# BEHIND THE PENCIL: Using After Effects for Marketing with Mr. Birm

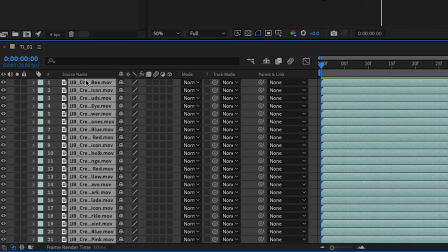0:00 There you are. Glad you made it. We're going to tackle some tune-ins in After Effects. What are tune-ins?
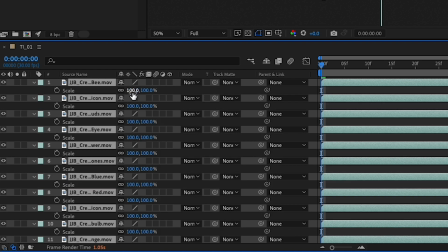0:05 Hold that thought.
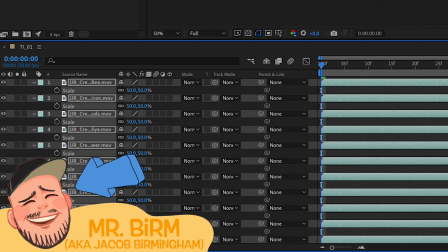0:10 I am Mr. Birm, and welcome to this week's Behind the Mouse. No, wait!
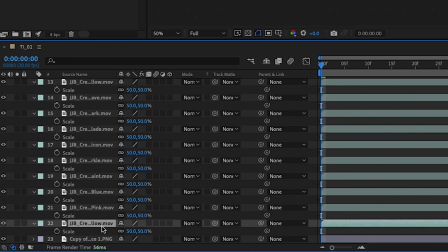0:15 Ooh. Okay, I'm back. Hello everyone, and welcome to this week's Behind the Pencil.
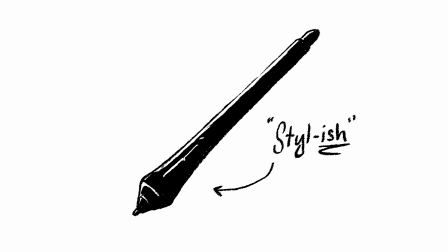0:21 I did not use a pencil or stylus, but rather a small clicky device and a keyboard.
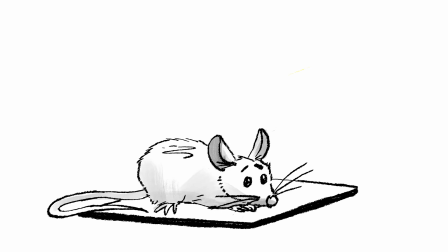0:26 I won't use the M word again, or I might have another kerfuffle with the Disney lawyers.
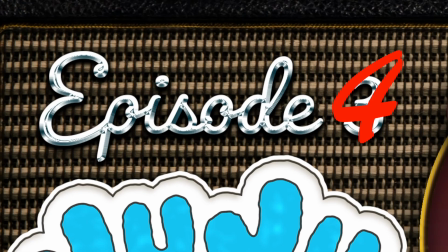0:31 Moving on, JuJu Brain Episode 3 will be releasing soon, and our audience needs to know.
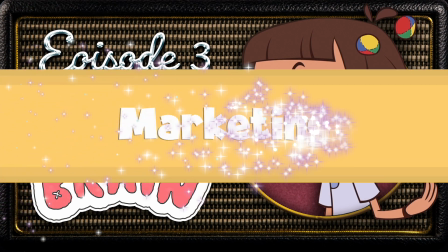0:38 Marketing.
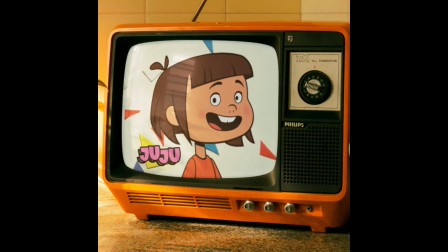0:39 We will build up the release date of this episode with tune-ins, which are little stylish ads posted across our platforms featuring the text 1 month,
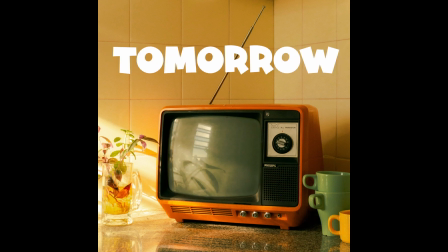0:48 2 weeks, Friday, 3 days, tomorrow, and the triumphant now streaming.
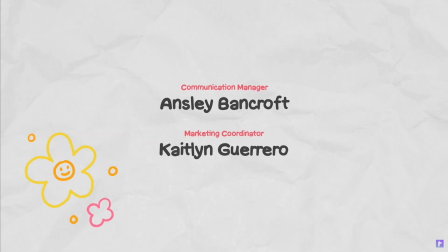0:54 So let's start with our ingredients. First, we have these animated doodles from the JuJu Brain end credits.
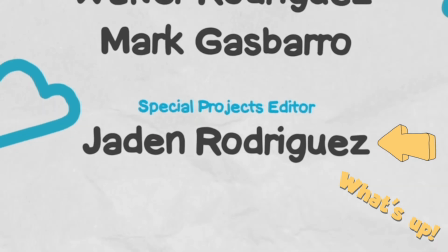0:59 They are simple doodle animations that have a looping boil. The clips are transparent, so we can see right through them and place them anywhere.
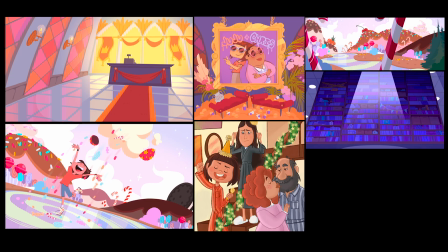1:05 Next, we have a handful of concept and marketing artwork I can use in these tune-ins.
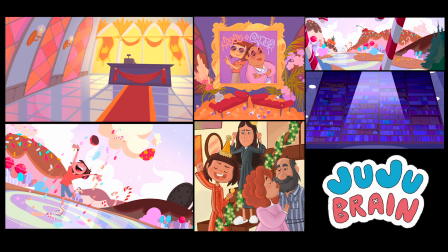1:10 Also very important, the show logo, so everyone will know what we're talking about. The timeline to create all 6 of these clips with revisions is 3 days.
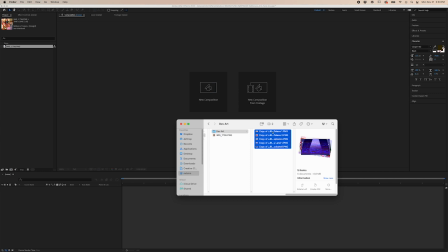1:18 Since we are starting with a batch of existing assets, the approach will be experimental.
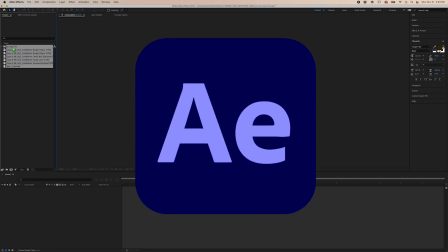1:23 First thing we gotta do is pop open After Effects, get our files set up, and start moving in our assets.
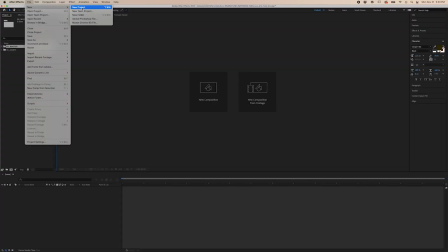1:29 I typically number and name a batch of folders as I go along to keep everything in relevant bins, so I always know where to find them.
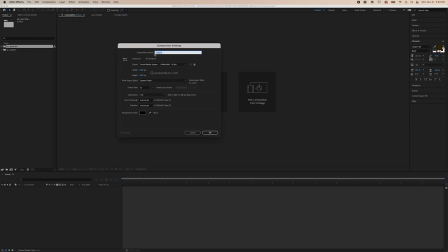1:36 Next, I create a new square composition, because Instagram is the primary distribution of this ad campaign.
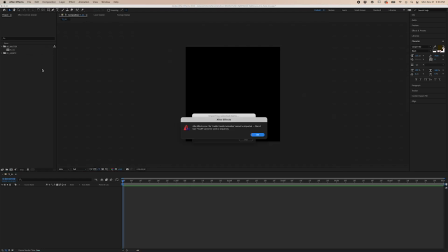1:43 And let's see, how am I going to do this? Yes.
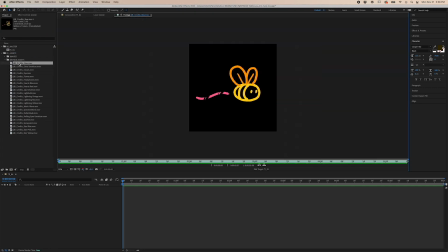1:47 I will start by dropping in one of our beautiful backgrounds just to get this thing filled with color immediately.
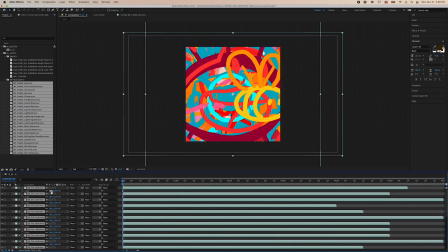1:53 That looks good. Oh, I'll just drop every single animation loop into the comp.
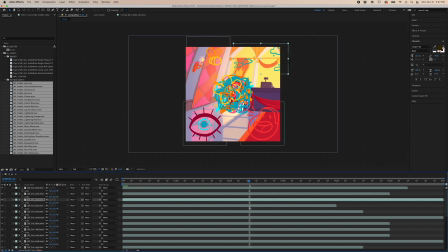2:00 Yeah, then I'll be able to just move them around. You up here, you down there, slide you over, do a little bee-boop, floobity-doop, there we go. Still doesn't make sense, but that's okay. I need to get the text working, so let's just go ahead and shut all these layers off real quick.
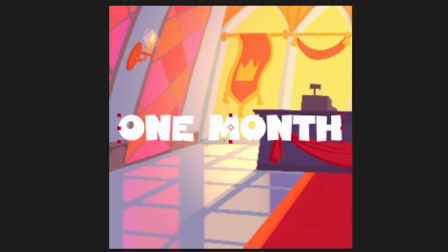2:14 That's better. Now we do a little typey-typey. 1 month. Great, that looks good. But we don't just want this to sit here all static-like, so we'll throw a couple text animators on this type to make it dance a little jig.
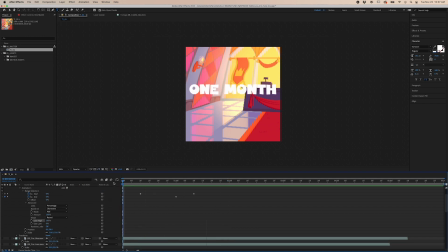2:26 Text animators in After Effects aren't the most intuitive keyframes to work with, but you get used to it. You just need a starting and ending position, an offset, a shape for that offset, and then you keyframe it. Animating the position was just a little lackluster, so I did a second set of scale keyframes that overlapped the position move to give it a little more life and bounce.
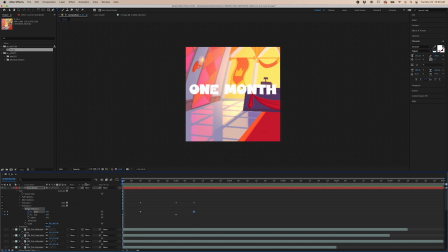2:43 Per character, because type has unique characters, just like cartoons. You can also give layers in After Effects layer styles, just like you can in Photoshop.
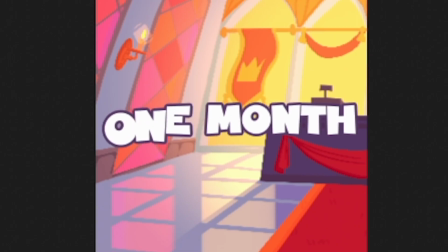2:53 I'm just going to add a stroke to give this text a little pencilish purple pop.
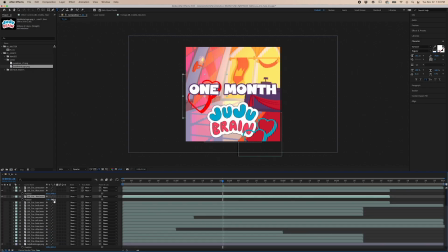2:57 Once I have the text the way I like it, I pre-compose it and use a time remapping loop out combo.
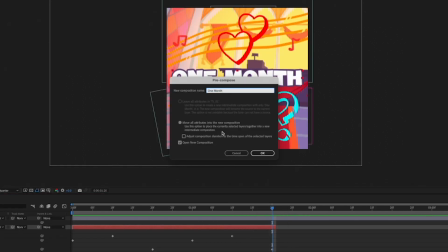3:02 I'll get more into the specifics of that in a bit. Or I'll get into it now!
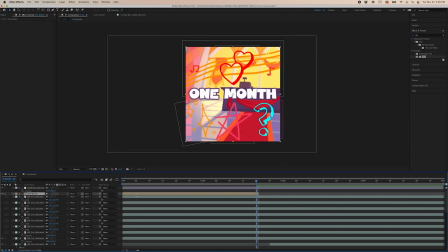3:07 Time remapping is a function you can get to in After Effects by right-clicking a layer and selecting Time, Enable Time Remapping. Boop. This gives you 2 keyframes representing the start and end of the timecode of your given clip. So now we can remap the time, altering the very fabric of the space-time continuum.
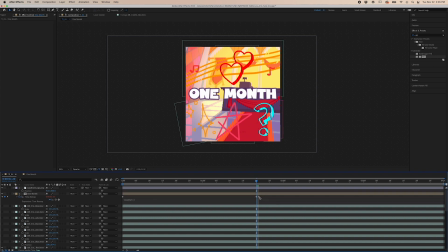3:25 And with all of that phenomenal cosmic power, we're just going to use it to just make the clip keep going like it's been doing all along. To do that, we use an expression.
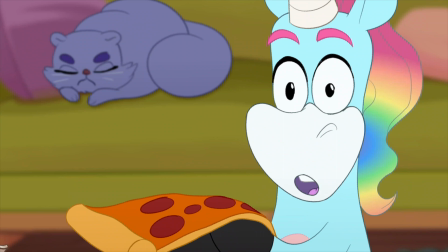3:35 In After Effects, an expression is not like an animated expression where we contort the face to make different emotions, but rather an expression of code.
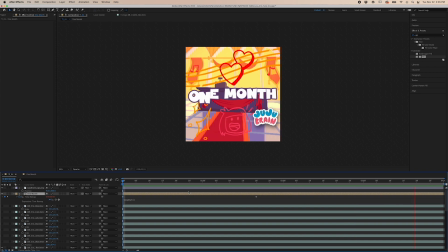3:43 Hang in there, it's simple, I promise.
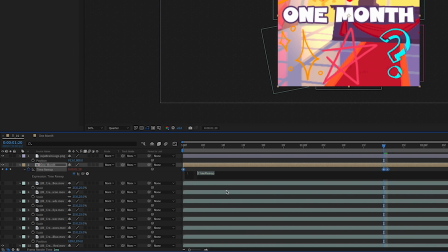3:46 So we Option or Alt click the stopwatch on our time remapping, add a keyframe just before the last keyframe, and type loop out. Open parentheses, close parentheses in this little field. And from here, we can now drag the entire layer out to the end of the timeline,
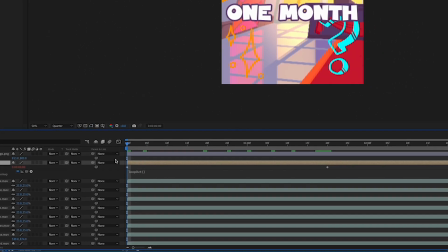4:02 and it will keep going and going and going.